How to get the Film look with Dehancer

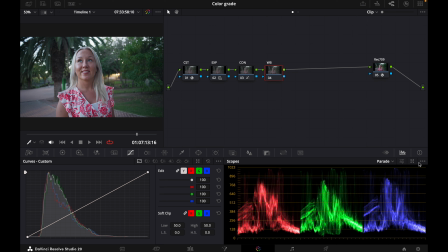So I will choose qualifier and then make sure that display qualifier focus is on. This just makes sure that wherever I point the mouse, you will see it in the waveform.
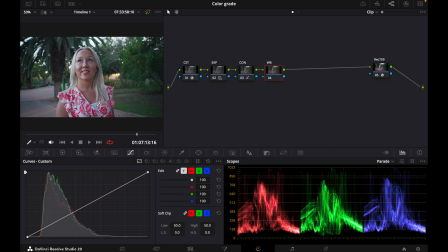So if I, for instance, take it to this white part here, you can see there's way more blue and green in the image. So I will actually try to take away the blue and green to get it somewhat neutral. You can do that either by going to the temper tint, or you can choose offset.
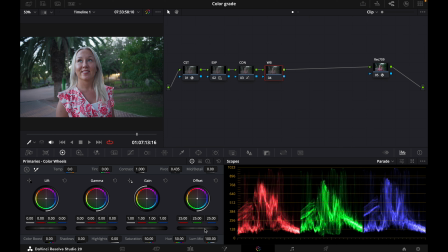You can also do it in the HDR wheels, but to be honest, I really like just keep it simple. I feel like this is, you don't have to overcomplicate everything. Then I will just lower this one here maybe and take away some of the green.
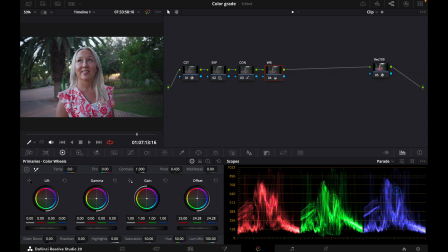I'll check once again how it looks. Yeah, the blue is way too dominant still. Um, let's see here. The blue is still quite dominant.
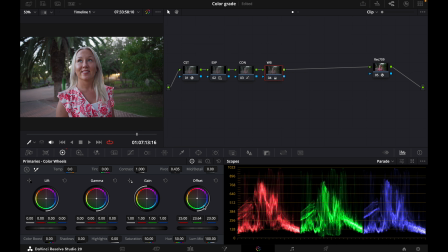I will remove some of the green actually also. And this was also shot a little bit more later in the day, so maybe it's also like it was quite a shadowy area, so it's probably will be a little bit blue,
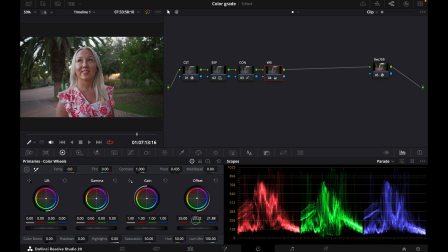but yeah, somewhere like. And also I like you see, I like to remove color instead of adding red to the image.
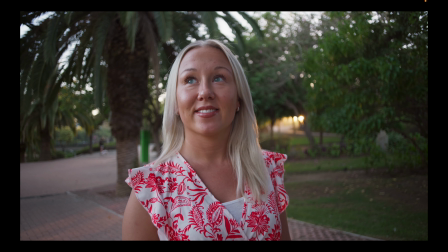Feel it just feels more natural. So I mean, it's not like usually you want like the white part to be
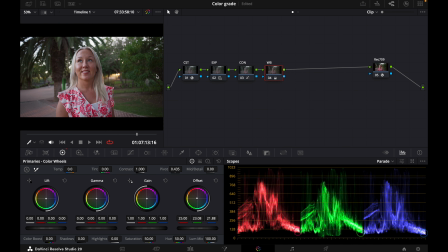somewhat leveled, but here I really like what it's doing to the image.
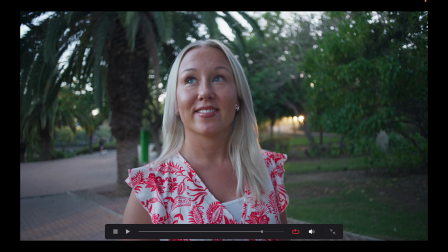It's, you see it like before it's super blue, but now you're getting more separation in the colors.
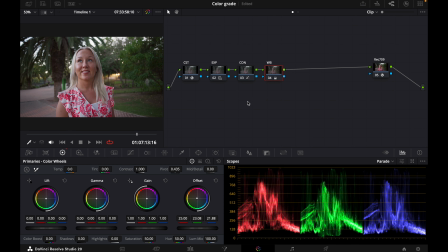So and yeah, and I think that's enough. So after I've done like my basic exposure changes and the white balance changes, I will add another node, and then I will do a couple of parallel nodes.
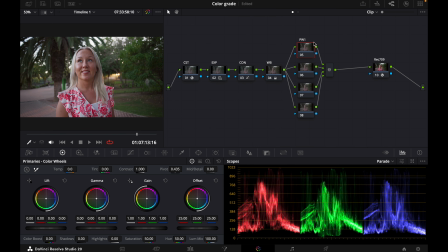So usually this one I use for like a power window, and I have a second one if I need one. I won't be using either of these for this color grade. It's just basically if you want to make like a vignette or something like that to make your subject pop out, then you can definitely do that.
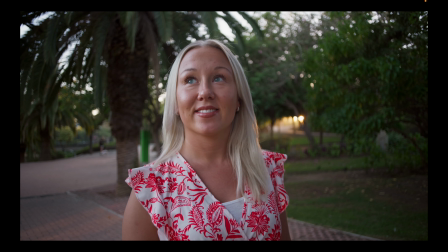For example, I can invert this and lower the background so it gets more of a pop to the image.
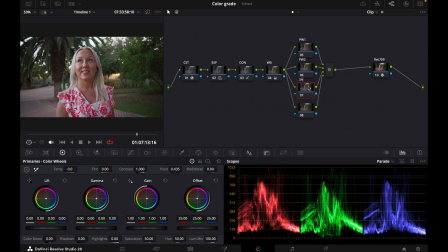But I will remove this, and then this one is like the overall saturation, which depends on the image, but I usually just remove some of the saturation or the overall saturation.
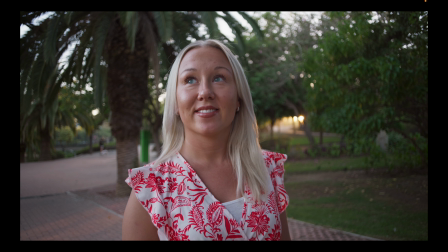So not too much. It's just like, for example, I don't really like the Lumix cameras sometimes have a lot of magenta in the image.
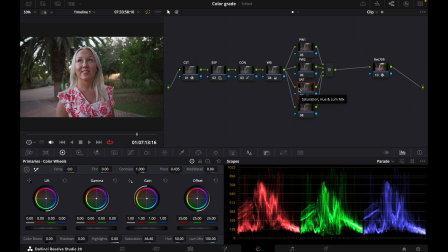So this just also helps to remove some of the unnecessary colors. And this one I will name color slice. In this one I will change like the density and also like the saturation in the individual colors.
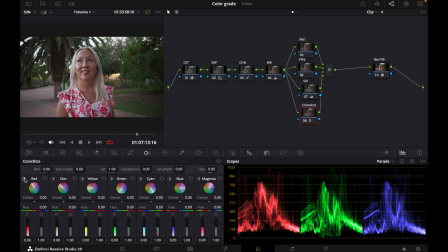So like usually what I do, I usually take up the reds, the density in the reds a little bit, and I don't overdo anything. Like I think like the furthest I will go is somewhere around 10, 6, 10, somewhere around there.
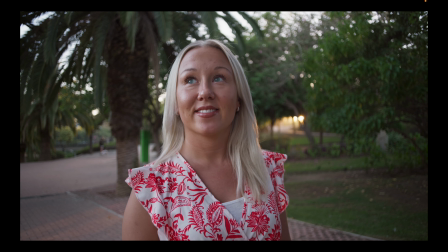So let me see what it's doing. So it's also, you can also see it's also affecting the skin a little bit.
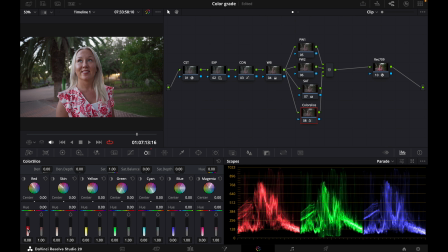So you want to be careful of not doing too much. I will actually lower this maybe to 6. What I like to do is actually move this a little bit more towards like a
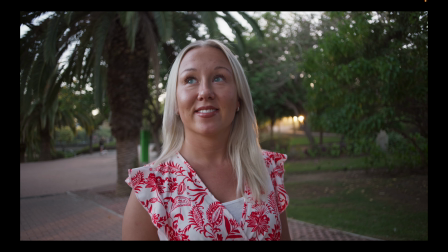orangey red.
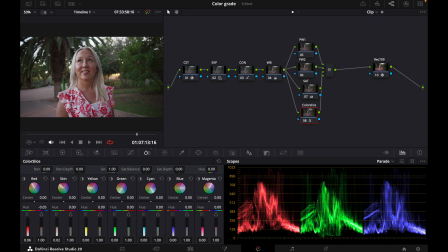And the skin maybe, yeah, just do like a 0.2 and maybe raise the saturation just a little bit, maybe.
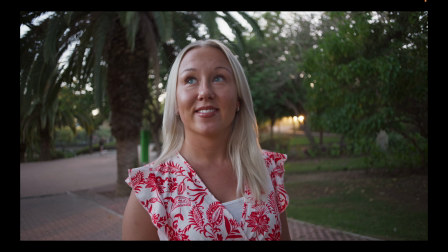Yeah, looks good.